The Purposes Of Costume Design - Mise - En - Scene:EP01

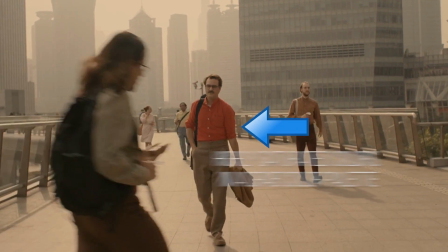And Her captures that feeling by usually having Theodore standing as far away as from the camera and his clothes against what he's feeling when he's in a pool of people.
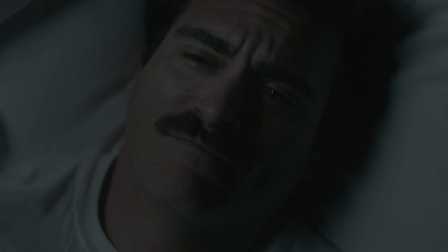Conversely, having the camera nearer to him when he's alone at home.
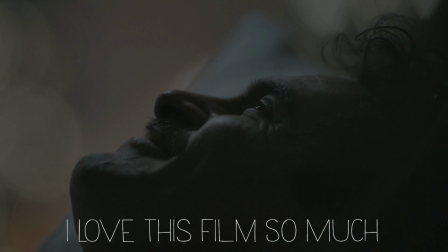And now on to the second YouTuber of this collaboration. I am handing my microphone to Mr. Shadow Reflex.
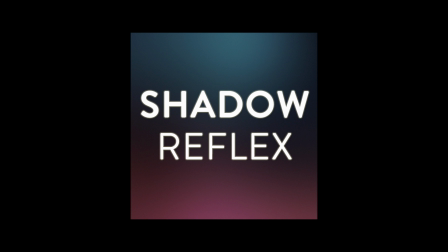Hello everyone, I'm Shadow Reflex and I love films.
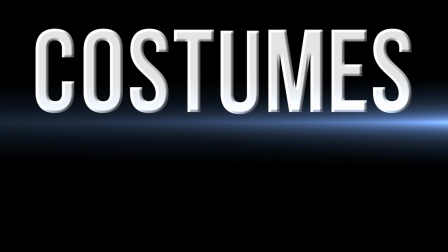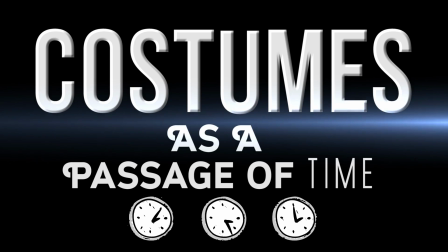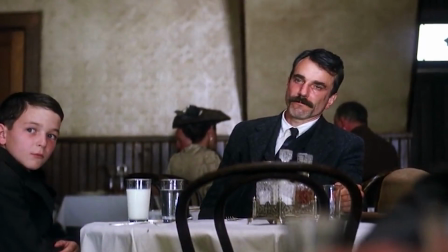If you take There Will Be Blood, the costumes represent the social position of the wealthy and working class.
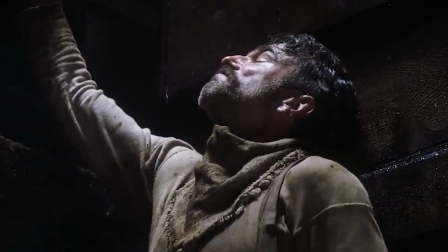A lot can be pulled from the now legendary introduction sequence. At the start, Daniel was seen working alone at the bottom of a pit, wearing the typical clothes of the manual labourer.
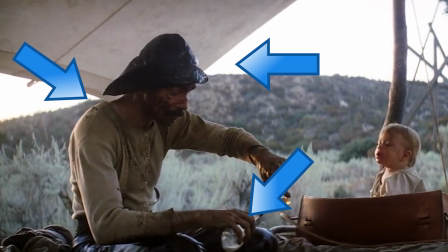He wears brown trousers, suspenders and a black hat. This outfit and variations of it will be repeated throughout the film as stock clothes for Daniel's workers.
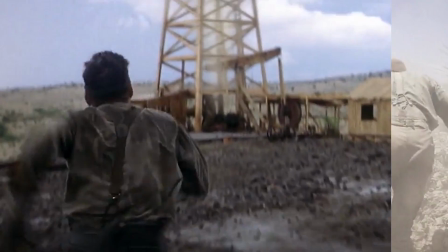The fact that we first see him dressed this way tells us that he is from the same background and that it's through his own strength and
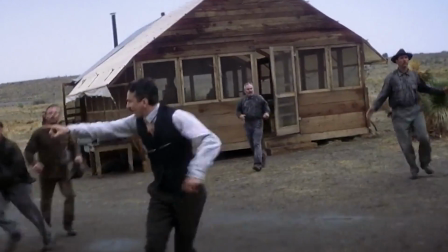determination that he was able to rise to the level where he no longer has to undertake physical labor.
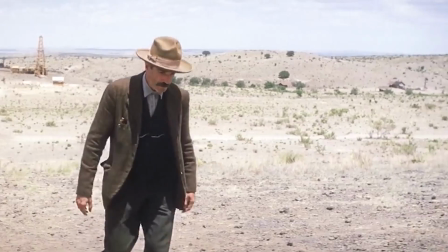The rise becomes evident as time progresses, when Daniel, now able to hire few workers, travels on a train with his adopted son.
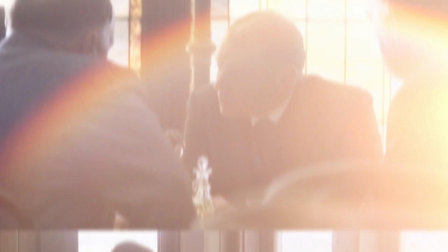Men with great economic aspirations try to emulate the respectable dress of the upper class,
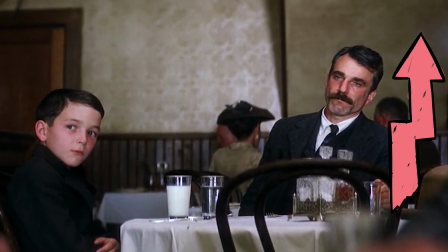and Daniel's dark suit, waistcoat and hat signals his ambitions and growing status.
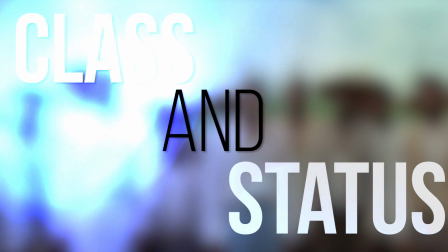The idea of class and status is greatly emphasized in 12 Years a Slave,
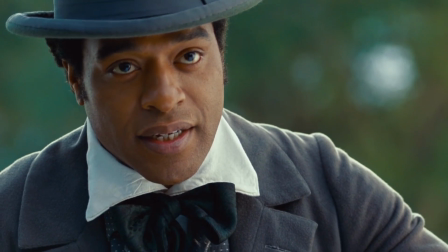a film that shows a world unfamiliar to the modern audience that the dress can fill in the blanks of society during the 19th century. But when we look at Solomon as a downtrodden slave, his sense of ownership and power is literally stripped off him.
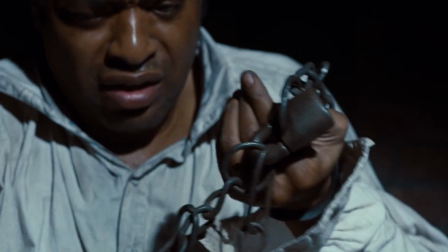His class, his family, his sense of being as a wealthy and respected man is lost, and the only thing to his name is a white laced shirt.
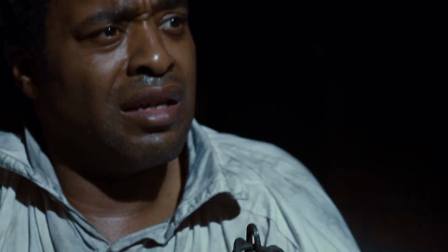The plain clothing of the slaves draws even further attention to the functional necessity of plantation slaves.
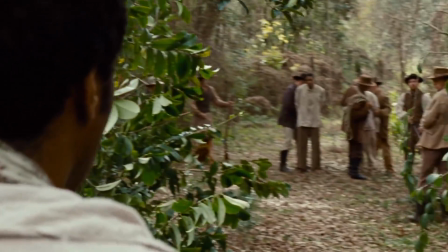It has one function and one function only: to keep them alive to work.
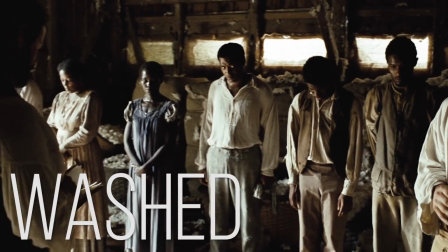A slave's uniform was washed and worn, washed and worn, and washed and worn, until it literally fell to pieces.
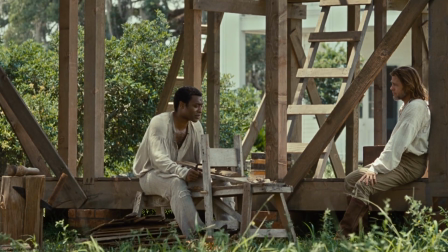Once again, the parallel with Solomon's life is rather explicit. 12 Years a Slave is tricky to follow in terms of how far into Solomon's imprisonment the events are occurring.
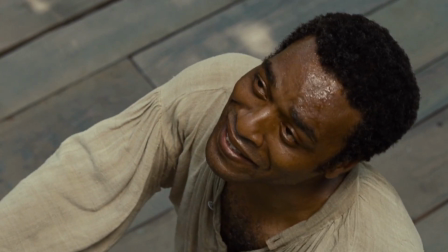Costumes help significantly here, as it helps keep track of his existence.
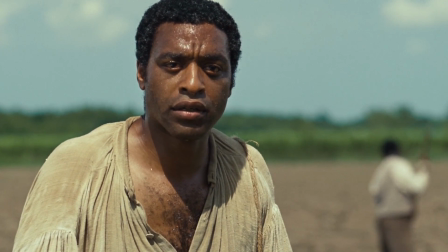By the end of the story, Solomon's loose open neck shirt resembles a grubby sack, just as weathered and close to breaking point as its wearer.
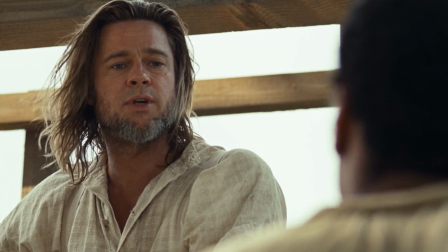Furthermore, Brad Pitt's character is a saviour in the film, with him being the only character that lends his ears to Solomon.
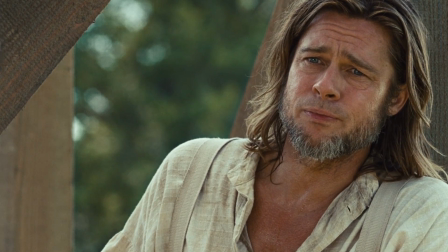His white clothes symbolize his angel-like appearance, and I would even go far as to say his hair and beard resembles Jesus himself.
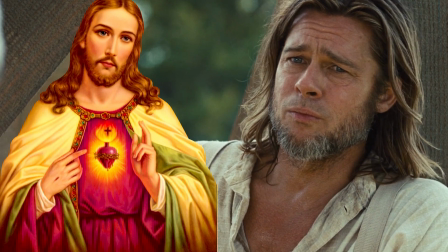Very, very good points, good sir. I really hope you people are learning as I am.
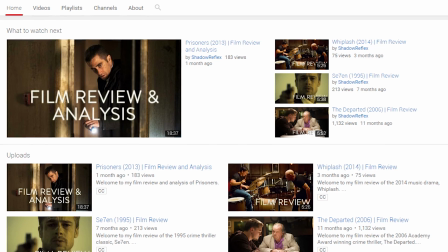You don't need me to tell you that you should subscribe to Shadow Reflex's channel. The man is an encyclopedia of knowledge and information, man.
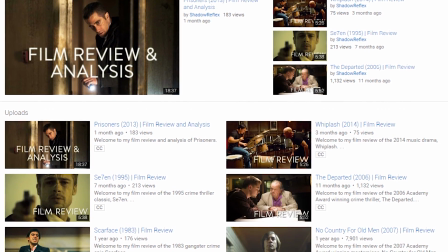I guarantee you it's not just the British accent. Thanks again, my brother, and an honor to have you lend your voice here.
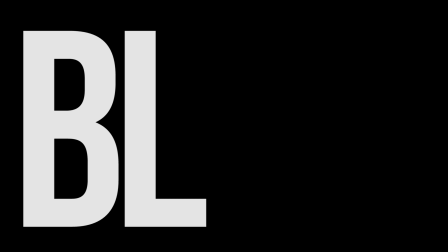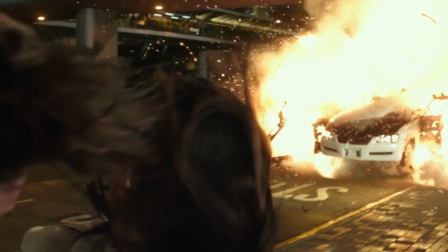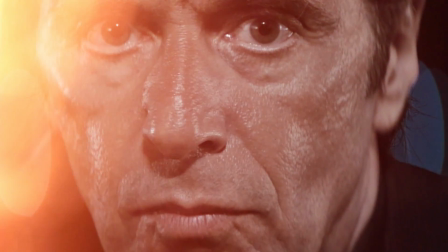For my final point, people, don't worry, you won't have to listen to my voice and lisp for longer.
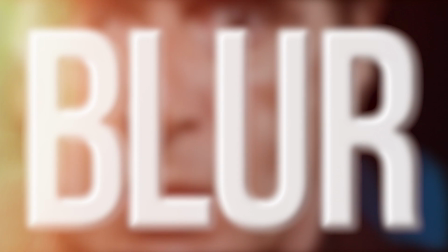We are going to be talking about the blurring effect, and we are going to be looking at Michael Mann's films.
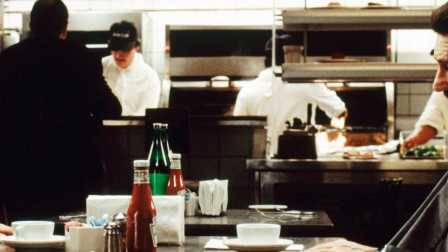Michael Mann loves to tell stories about the law, exploring both sides. What's intriguing about his films and choice of costumes is how plain they are.
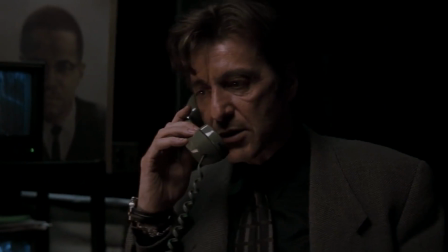Everyone just wears a suit and a plain shirt. He also applies color theory to them. Look at Vincent in Collateral.
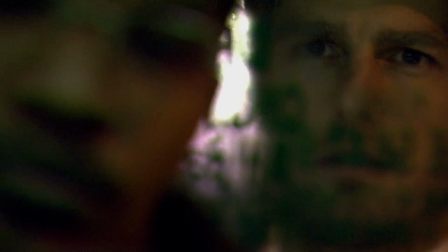He wears gray. His hair is gray, representing his detachment and the fact that he doesn't care about right or wrong.
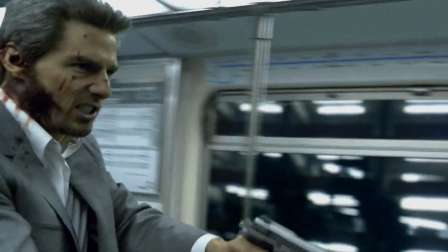He's in a moral gray area. All he knows is his job.
Next! I do this for a living!
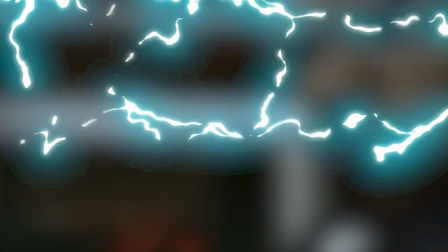But anyways, I'm getting off track. Let's get back to the main point. This is the opposite of Die Hard's contrasting element.